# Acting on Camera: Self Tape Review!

This is fun because this is a commercial self-tape and we haven't seen a commercial self-tape for a while. and so here is
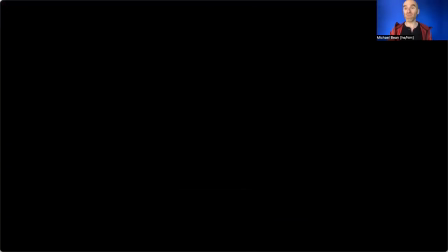[20:18]
a duke doing dad number one and dad number two now i know a little bit about this project because i coached some of the kids who also auditioned for it so i am somewhat familiar with the script already every
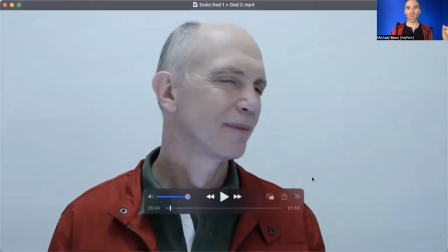[20:31]
summer i come out here to school um so you can see one of the things that i'm really seeing looks like maybe a fluorescent lights or white lights uh duke you know and and so i would say that you do look quite
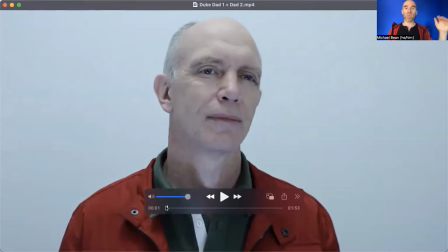[20:44]
pale you look quite washed out here as well so it might be worth uh playing with if you're recording on a phone uh seeing if you can adjust the white balance in some way sometimes as simple as like tapping on your face and you know like dragging it up and down you know
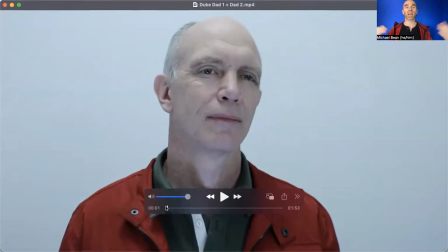[20:58]
maybe you can do something to warm the lighting up again will just make you look more alive you know and human you know the this this washed outness I think makes it look, at least to me, more clinical in a way that's specific.
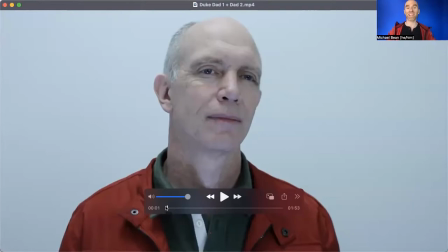[21:18]
Maybe if you're like for a doctor or nurse, sure, but for playing the dad, probably if you can visually warm it up, that's going to help you out.
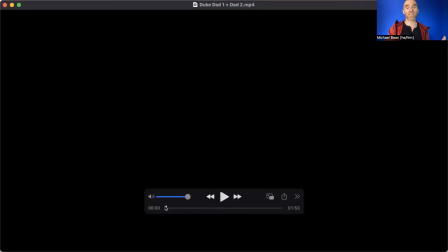[21:27]
Just a simple, simple thing. Again, you can see that Duke knows what he's doing. It's set up, neutral background.
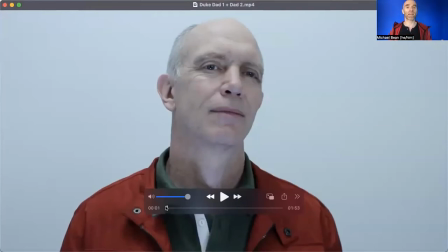[21:32]
He's nice and loud and clear. He's got an eye light light reflecting his eyes eye lines nice and close to cameras his eyes are both clearly visible every
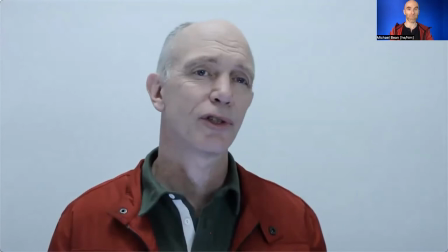[21:42]
summer i come out here to skip for as long as i can remember whoa you see
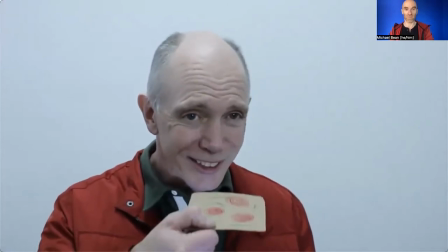[21:48] it's so thin and crispy it's not just perfect for eating it's also perfect for skipping
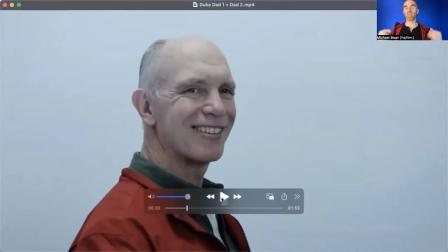[21:59]
you're trying right so there's this like really nice warm clear relationship with the person beside you, you know, and the tape itself, like, is quite warm.
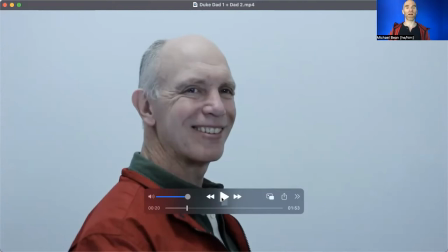[22:12]
You can see that, like, Duke's sort of bringing in a lot more of the warmth and the smile, you know, than the first tape, all of which very appropriate for commercial. I think the pacing on this, you know, is quite slow, you know, for comedy, and with this one, they specifically referenced, like,
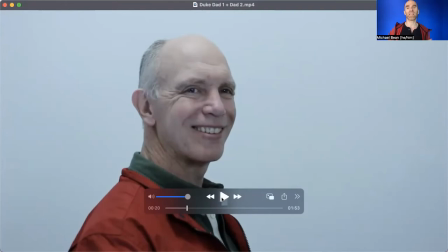[22:29]
Chevy Chase in the movie Vacation, and they even, producers even gave a YouTube link, like, here, watch this clip. It's like this, you know, that bringing in that extra energy, you know, might be useful.
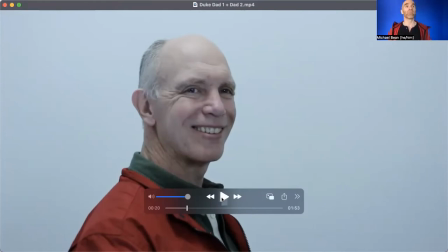[22:42]
So if we were taping this, you know, I would say, great, like, I love what you're doing before the first take, jump up and down four times, right? Like, just do four tuck jumps, because that's going to get your heart rate up, you know, and then that will pick up the pace by itself, right?
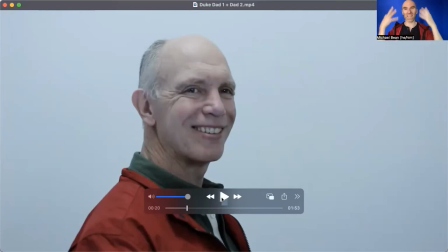[22:57]
You don't want to be out of breath, but having your heart rate going a little bit, you often like it'll flush your face a little bit and will usually make the person more present. Now, if that happens and the person forgets their lines, okay, well, then that also points out like where you need a little bit more line practice, but.
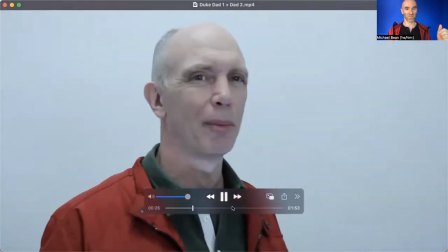[23:14] Every summer I've come out here to skip for as long as I can remember. Whoa. You see, it's so thin and crispy.
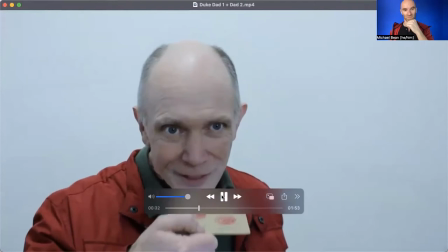[23:21] It's not just perfect for eating. It's also perfect for skipping.
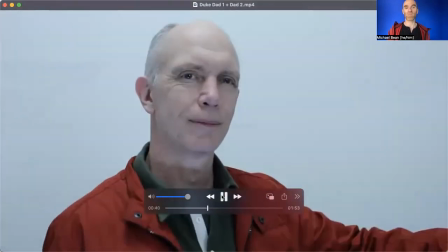[23:28] You try.
All right. So there we go. My notes were, you pick up the pace. And you can see that he did pick up the pace. And it does. It's different. He gave two different takes because they asked for a couple of different takes. And they will often ask for that. People are usually like, hey, if I've got a short edition, can I, even if they don't say so? Yes. And if you do that, you're taking a risk. Now, in this case, they said, do a couple of different takes. This is why when you get the breakdown, you read through the fine print exactly how they want the tapes labeled, exactly the send a slate as a separate take, no, put the slate at the end, slate these things, make sure you say this. And often in the fine print, it will say, if it's a short scene, do a couple of takes.